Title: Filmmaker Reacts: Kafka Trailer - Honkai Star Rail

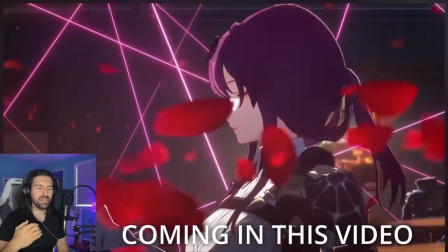(0:00)
This is Vivaldi. Oh, I love the classical music. She's above them. She's more lofty than them.
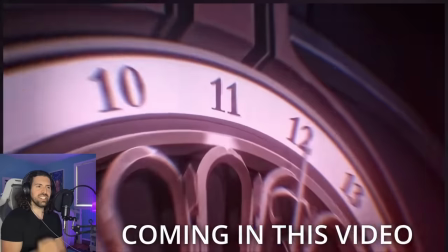(0:05)
She's more sophisticated. She doesn't even have to fight them. I'm getting fates from this. I'm getting Greek fates.
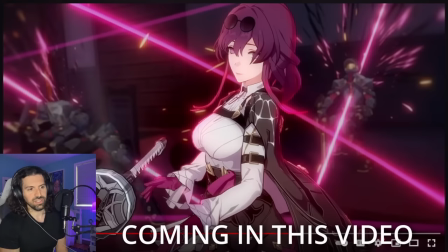(0:10)
The personification of Destiny is the Moirai, Daughters of Nyx. They weave the silk of fate.
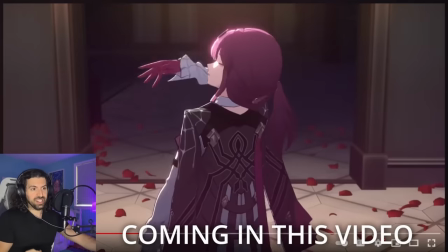(0:16)
Classical music is not as common anymore in our modern world. She's something from a bygone era.
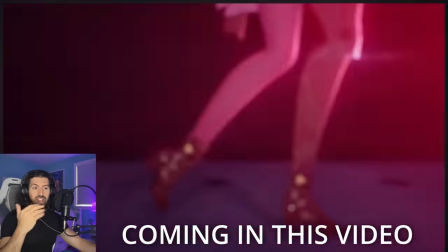(0:21)
Who is this character, man? Time marches on. Destiny marches on. You can't escape it.
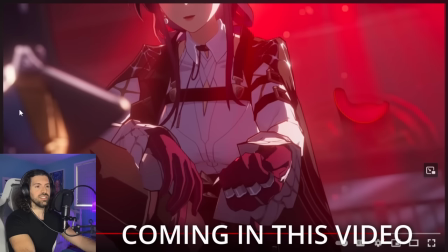(0:26)
And that's why this is a reference to No Country for Old Men. It is the illusion of choice. It's the illusion of free will. Hello, my name is Philip. I'm known for my filmmaking in China, and you may have also seen some of my documentary work.
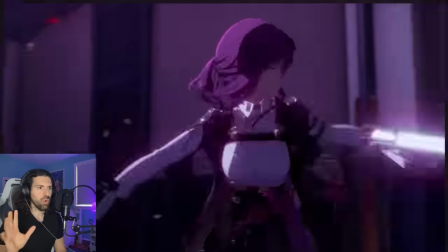(0:37)
Today, we're going to be watching and reacting to Kafka Trailer, A Dramatic Irony,
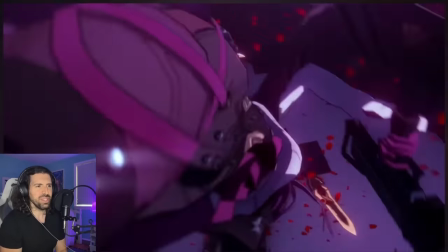(0:44)
Hongkai Star Rail, and analyzing the cinematic language. We've seen a little bit of Star Rail so far, and I've very much enjoyed what miHoYo has put together for this game's cinematics, so this should be very interesting.
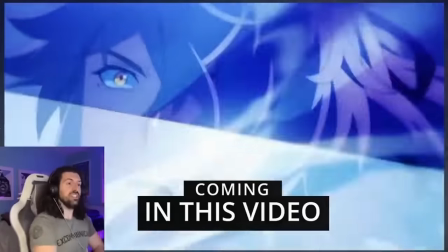(0:56)
Make sure to watch my other work that I've done on Honkai Star Rail already, and we've got a little bit of a look at Kafka just in the original trailer for this game.
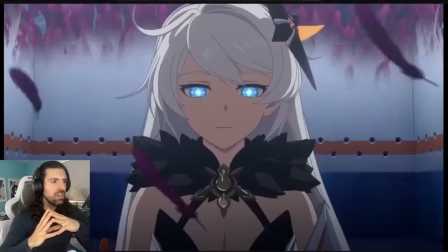(1:04)
And as always, you lore experts, let me know in the comments some context that'll help me understand this character a little bit better, or if there's something I might have missed. And of course, let me know in the comments, will you be pulling for Kafka? All right, miHoYo, let's see what you've cooked up for us today.
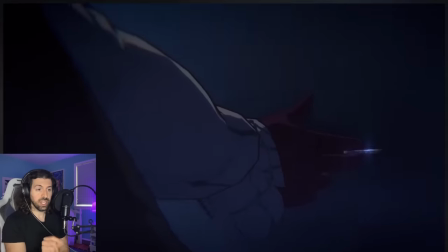(1:21)
Nice first shot. Ooh, there's a lot more depth of field, shallow depth of field, I should say, than we usually get with MiHoYo right off the bat, so I love it.
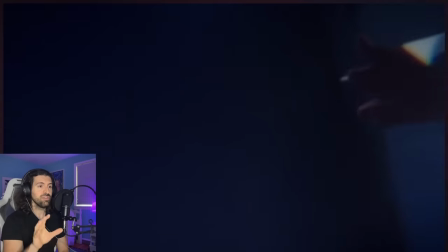(1:29)
More film tools.
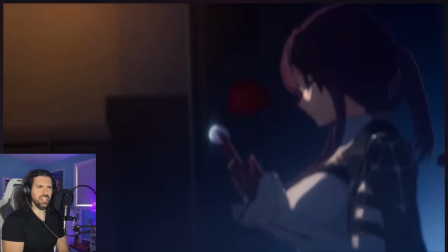(1:34)
Ooh, very nice edit.
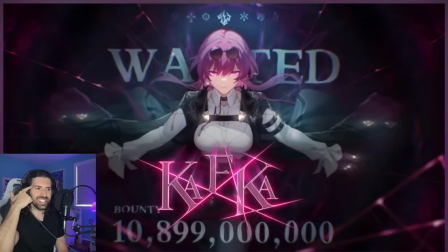(1:39)
Oh, this is, uh... Yes! This is Vivaldi. Yes, they used this in John Wick 3 as well.
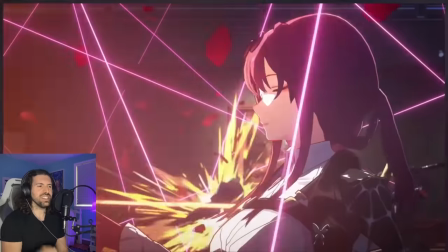(1:48)
Looks like we're gonna get a similar scene here, maybe. Oh, I love the classical music. She's above them.
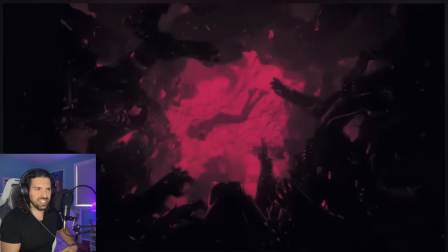(1:53)
She's more lofty than them. She's more sophisticated. She doesn't even have to fight them. Awesome.
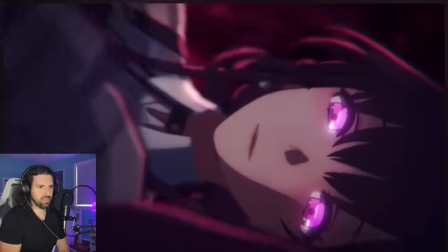(1:58)
Perfect.
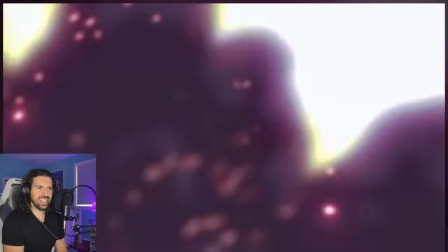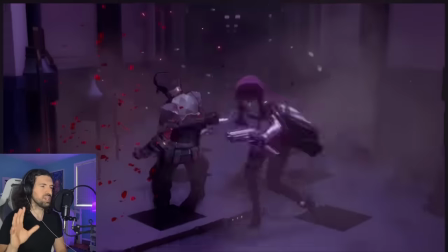(2:05) More fragile than the silk.
I'm getting fates from this. I'm getting Greek fates. The Mori, if you don't know.
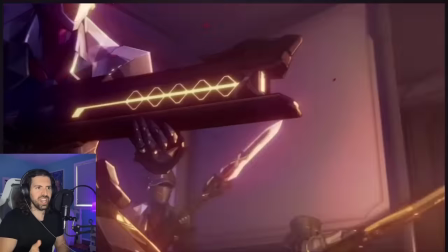(2:12)
Oh, this is so John Wick as well. The choreography is beautiful, beautiful.
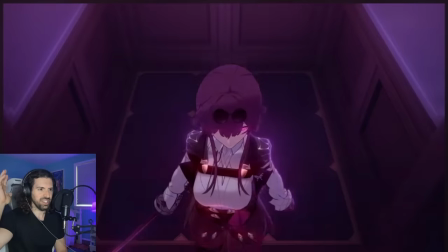(2:20)
Yeah, she doesn't even have to look at them, she's more sophisticated, she's higher. And the Vivaldi, the classical music, is working so well for that.
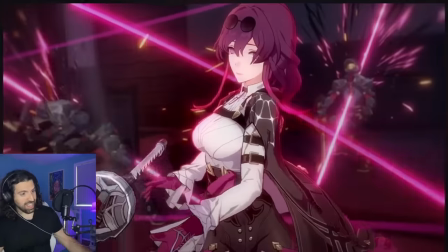(2:30)
Ooh.
Why does it choose to wear this one?
I said it, I said it, I said the fates, the Greek fates, destiny,
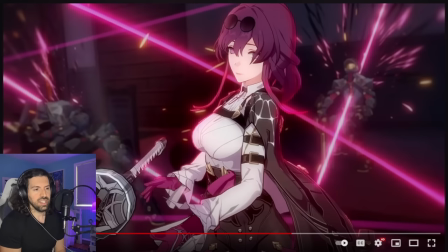(2:40)
the personification of destiny is the moirai uh daughters of nix in greek mythology and they they weave the silk of fate the threads of faces this is obviously a reference to that it's beautiful uh we have this silk that
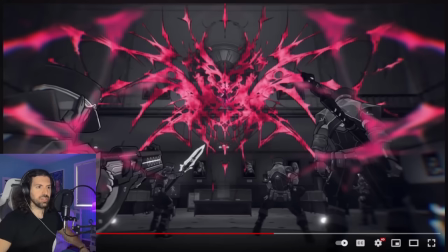(2:55)
she's using as a weapon but then this particular shot stood out to me it's almost like she is destiny she is the silk and it's you know it's branching off from her and it's like if you were to see her true form this would be the terror that you were to behold you know i love that and
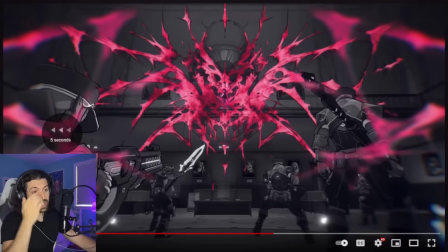(3:14)
And this is a really cool shot to why does it choose to wear this one?
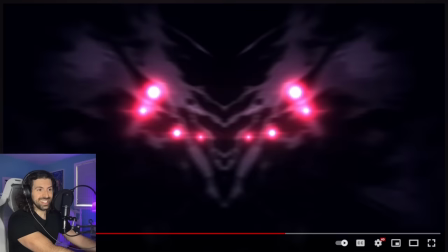(3:22)
This, did you see this? This looks like a spider, right? And how cool is that as sort of a multi-layered reference?
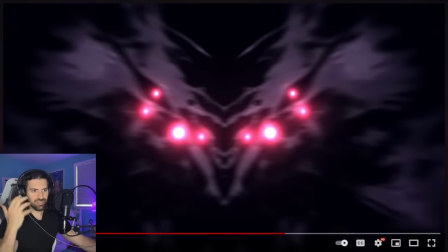(3:30)
Silk. Spider weaves silk, right? So it sounds like fate is a spider, her true form is this monstrous being.
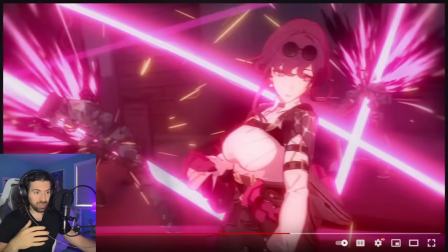(3:37)
A spider that weaves silks. I wonder if that'll come into it later in the story.
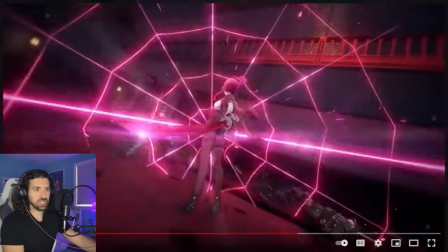(3:42)
Let me know if it has. Yeah, spider eyes. Really nice shots.
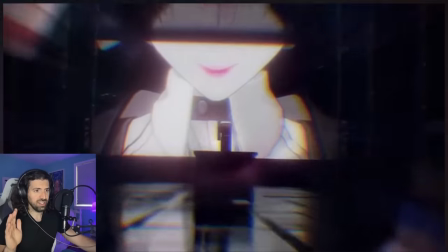(3:48)
We're gonna break a lot of this down because it's beautiful. Ooh, intermission it says.
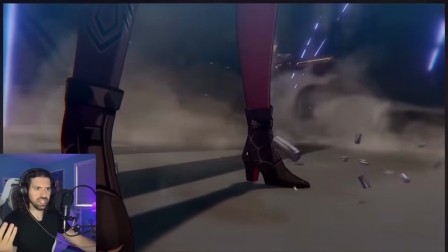(3:55)
Again, maybe reference to a classical concert. I love this!
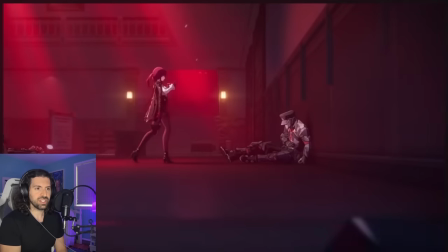(4:02)
Did it say oniric structure? Ooh!
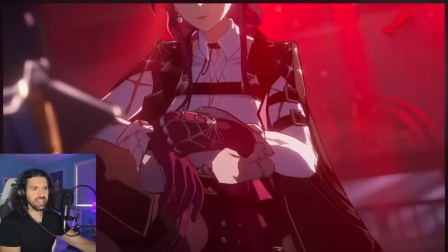(4:06) As for the ending, want to take a guess?
Oh.
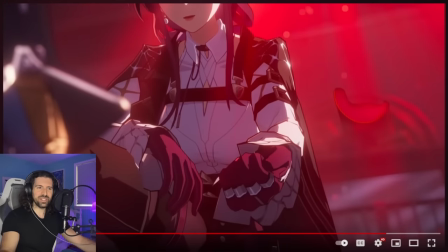(4:13)
Wait. Take a guess? Yeah, this is a reference to No Country for Old Men by the Coen Brothers. Javier Bardem says, call it. Thank you. Oh, thank you so much. Aliyah just brought me breakfast. Look at this. Is she not the best? Who doesn't like breakfast while they make a video? Thank you so much, my love.
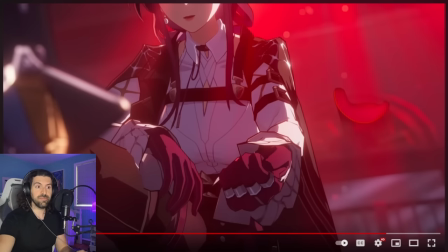(4:30)
Anyways, No Country for Old Men, Coen Brothers. Have you seen it? Call it. You have to call it. That's what this is. She's fate, she's destiny It's the illusion of choice It's the illusion of free will But of course
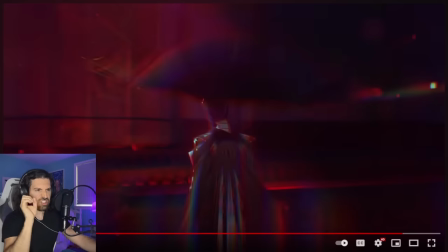(4:43)
She's all powerful Yeah, I like this like Drumming distortion Yeah
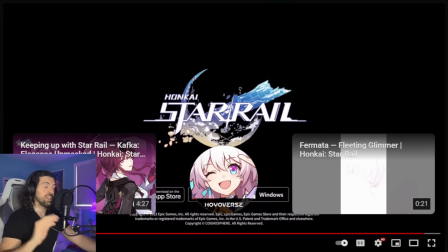(4:54)
Awesome Absolutely love it One of the best MiHoYo videos I've seen in a long time Actually, I think one of the best period I really enjoyed it, guys make sure to subscribe if you want to see more of this and check out my other videos. Also follow on Twitch if you want to chat live. This is amazing. Let's go back and look at it.
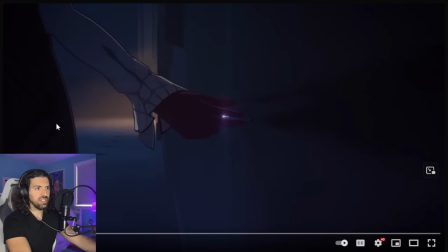(5:14)
All right, let's see. So right off the bat, we have this lovely... Usually, Mihajo doesn't really use too much of a shallow depth of field.
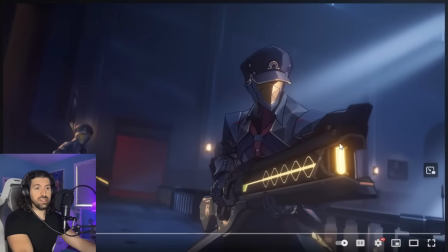(5:20)
What do I mean by that? So it means that a particular part of the image will be in focus. And for example, a background is out of focus and this subject is in focus at this time. That is something that I don't do too often and it's something that I'm always like come on give us more of that It's raising the sophistication of this
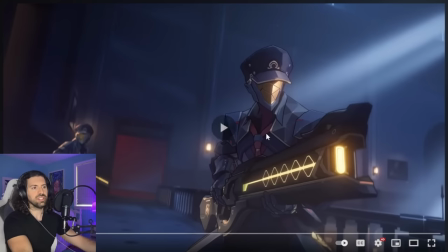(5:39)
piece because they're using more tools and they do use it But sometimes it's quite subtle and they'll usually have the aperture just super super opened
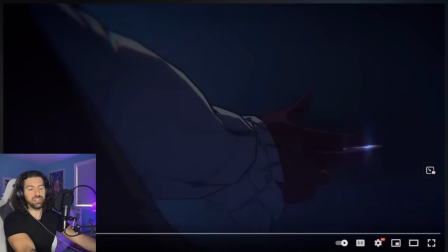(5:46)
up so you can see Or I should say closed off so you could see everything is in focus But this is really beautiful
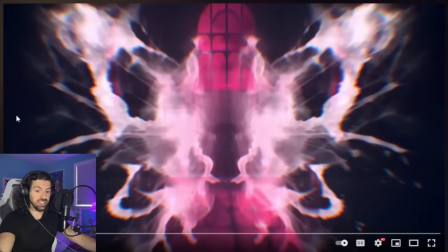(5:55)
And it's like shoot on sight, you know, what does that tell us right away? Okay, this is number one a dangerous person and number two wanted the known threat.
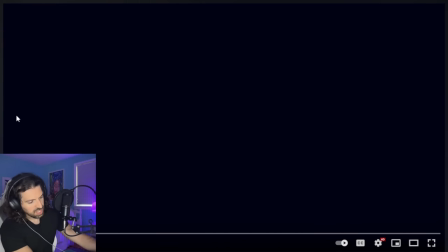(6:04) What do you see?
Which is really cool. This this kind of distortion is a lovely edit Again,
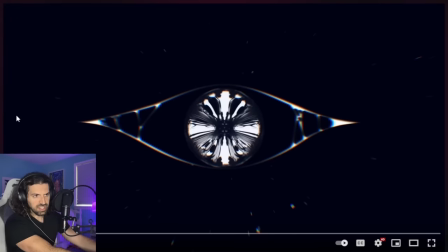(6:12)
sort of what do you see and we see the eye we see this insect that almost looks like a moth or a spider within the iris
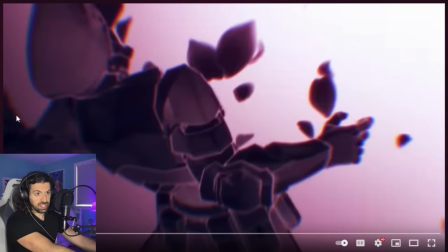(6:18)
Again, other eye images. This is the guy seeing his own death before it happens.
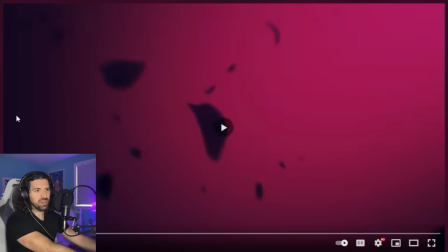(6:24)
It's kind of creepy, right? So again like fates moirai What do you see?
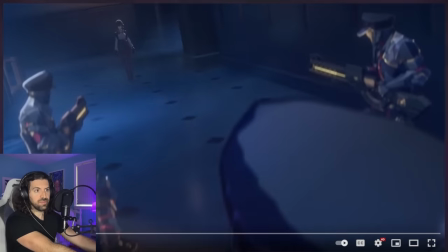(6:30)
Then she says, don't be afraid.
Wasn't it you who invited me?
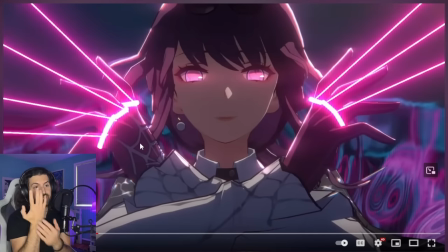(6:37)
Look at that. And there's that spider imagery again. I hadn't seen it before, but she does actually have a web on her hand, which I think is super cool there.
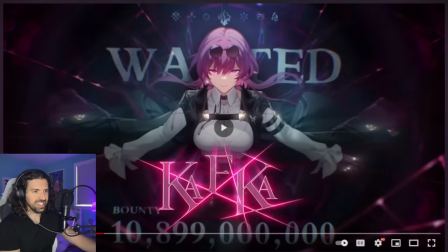(6:45)
So, yeah, very, very well done. And then, of course, we have the Vivaldi wanted Kafka for a lot of money.
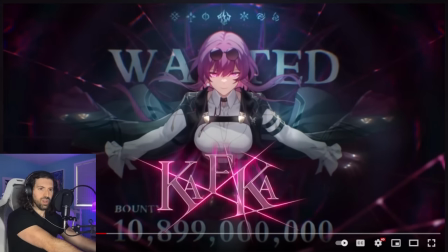(6:55)
Yeah, it's super cool. They seem to do that with the Star Rail characters, don't they? They have the wanted and how much each time, which is really cool. This is a beautiful image, too. It looks like a painting. They're very, very aesthetic with the Star Rail ones, I've noticed.
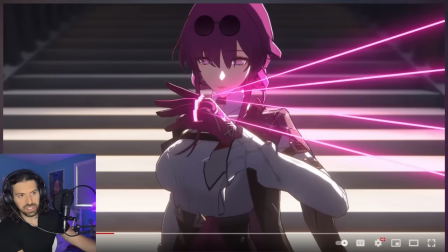(7:12)
A lot of great shots here, man. A lot of great transitions, too.
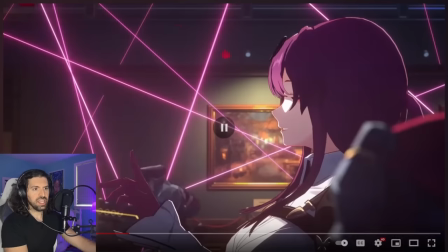(7:17)
Yeah. And again, this is the shot where I instantly was like, oh, this is awesome. The reason they chose this classical feel with the music is because, number one, she's beyond them. She's more sophisticated. They're using their savage weapons.
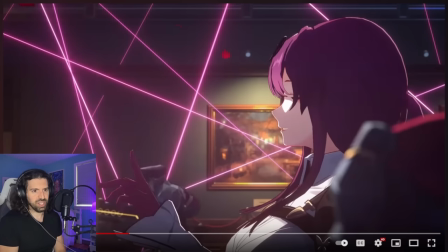(7:32)
And she's just walking through with her web of fate, threads of fate, just destroying them. And she also uses like katana. It's this older, ancient weapon that's not really used anymore.
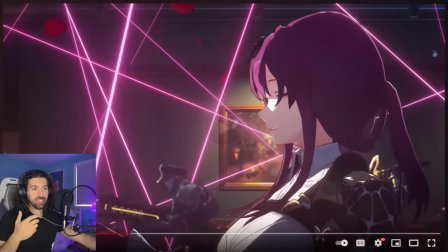(7:45)
And that's why it's cool. It's classical music. Classical music is not as common anymore in our modern world.
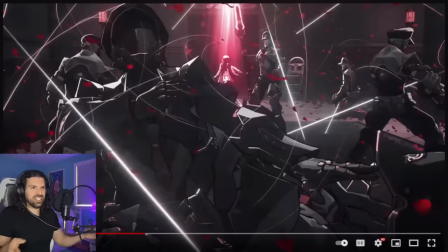(7:51)
It's really cool. It's like she's a little bit foreign in that respect.
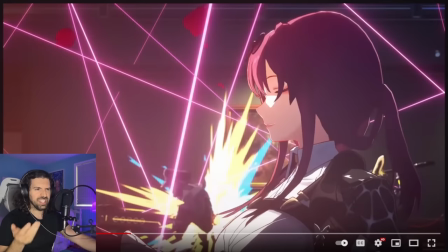(7:54)
She's something from a bygone era But at the same time really glad that they have this music in here because more people need to hear it
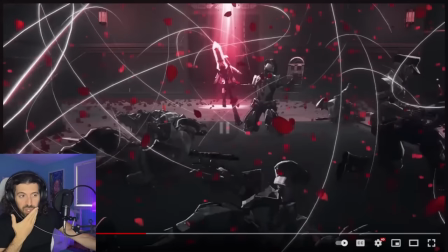(8:04)
This is a cool remix to you.